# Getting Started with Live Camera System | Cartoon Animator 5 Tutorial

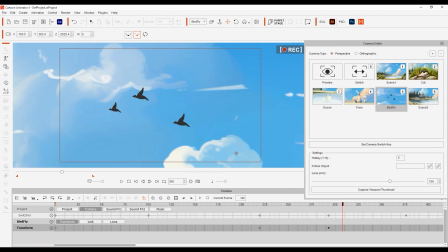(4:08)
You'll see this in 2D platform games like the original Mario Brothers. Next, let's use a camera follow on this goose shot.
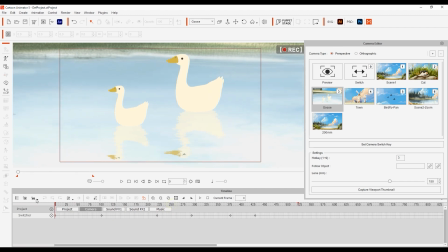(4:17)
You'll see a follow object function in the settings that allows us to link our camera's movement to a scene object. Simply click the link button, then the object you want it to follow. There is a special link subtrack under the camera where you can set keyframes to link and unlink the follow constraint.
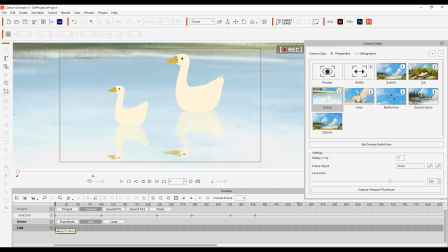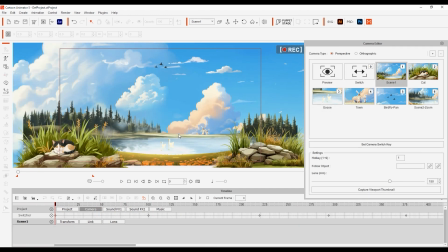(4:43)
There's also the option to set a basic lens focal length for your camera, which can be keyframed in the lens subtrack. Let's add another camera here to experiment.
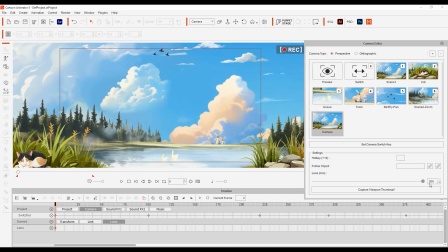(4:59)
Notice that if I increase this value, that we get less in our view, and everything seems to be compressed together along the 3D plane, or Z-axis.
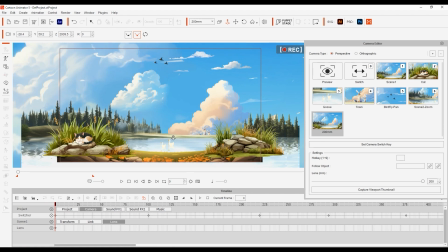(5:08)
If we switch back to our scene 1 shot with the original focal length, you'll notice that everything seems a lot more stretched out.
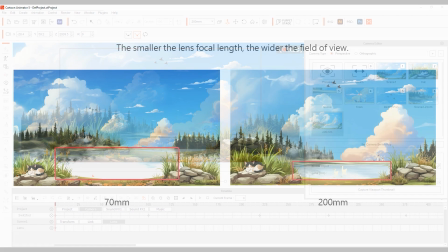(5:15)
This can be used to emphasize increased distance between objects in your shot on the Z-axis.
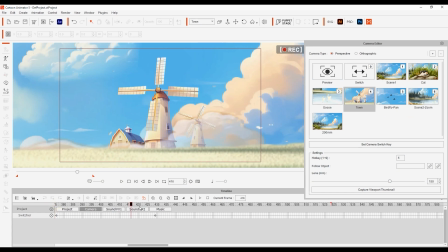(5:23)
Lastly, let's look at a more specialized shot called the dolly zoom, which you'll often see in movies to emphasize suspense or psychological pressure, also known as a vertigo shot. This is achieved by pushing or pulling the camera towards the subject while simultaneously adjusting the focal length.
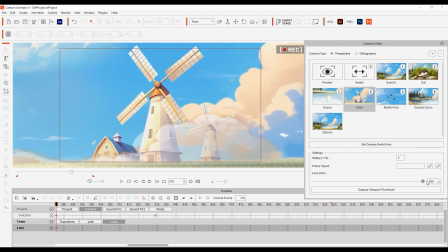(5:39)
Let's start with our shot of the windmills here at 200 millimeters, and at the end of the shot, key in a value of around 100.
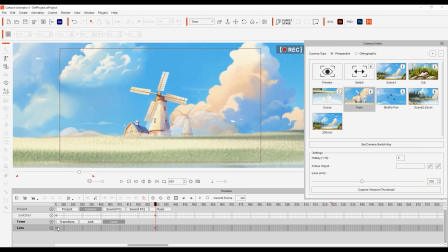(5:49)
Then from the first to the last frame of the shot, I'll zoom in significantly. You can see the result is almost like the background clouds get sucked behind the subject of our shot,
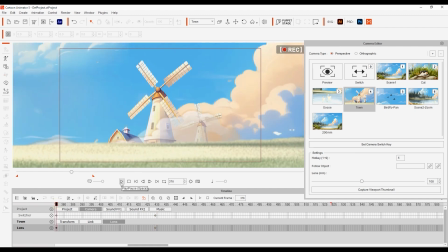(6:02)
which is the windmills, which become more prominent, drawing your focus. Finally, you can also right-click any keyframe and use the transition curve setting to adjust the rate of change between that one and the one before it.
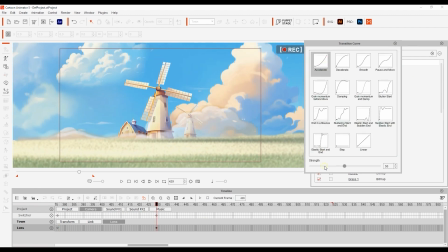(6:18)
For example, accelerate will start off slow and exponentially increase the speed before reaching the second keyframe.
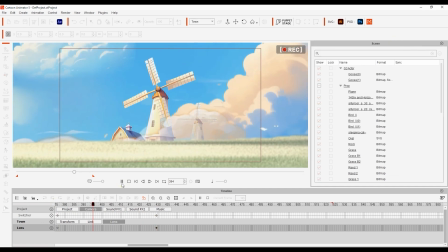(6:28)
When you're done, give it a playback and see the results.
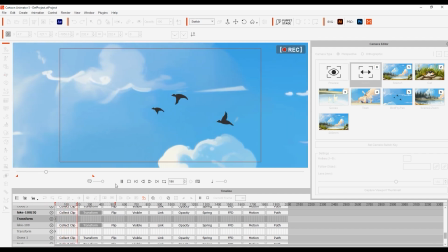(6:35)
That's it for this tutorial, guys. Be sure to check out our other camera tutorials for more fun techniques like these, and I'll see you in the next one.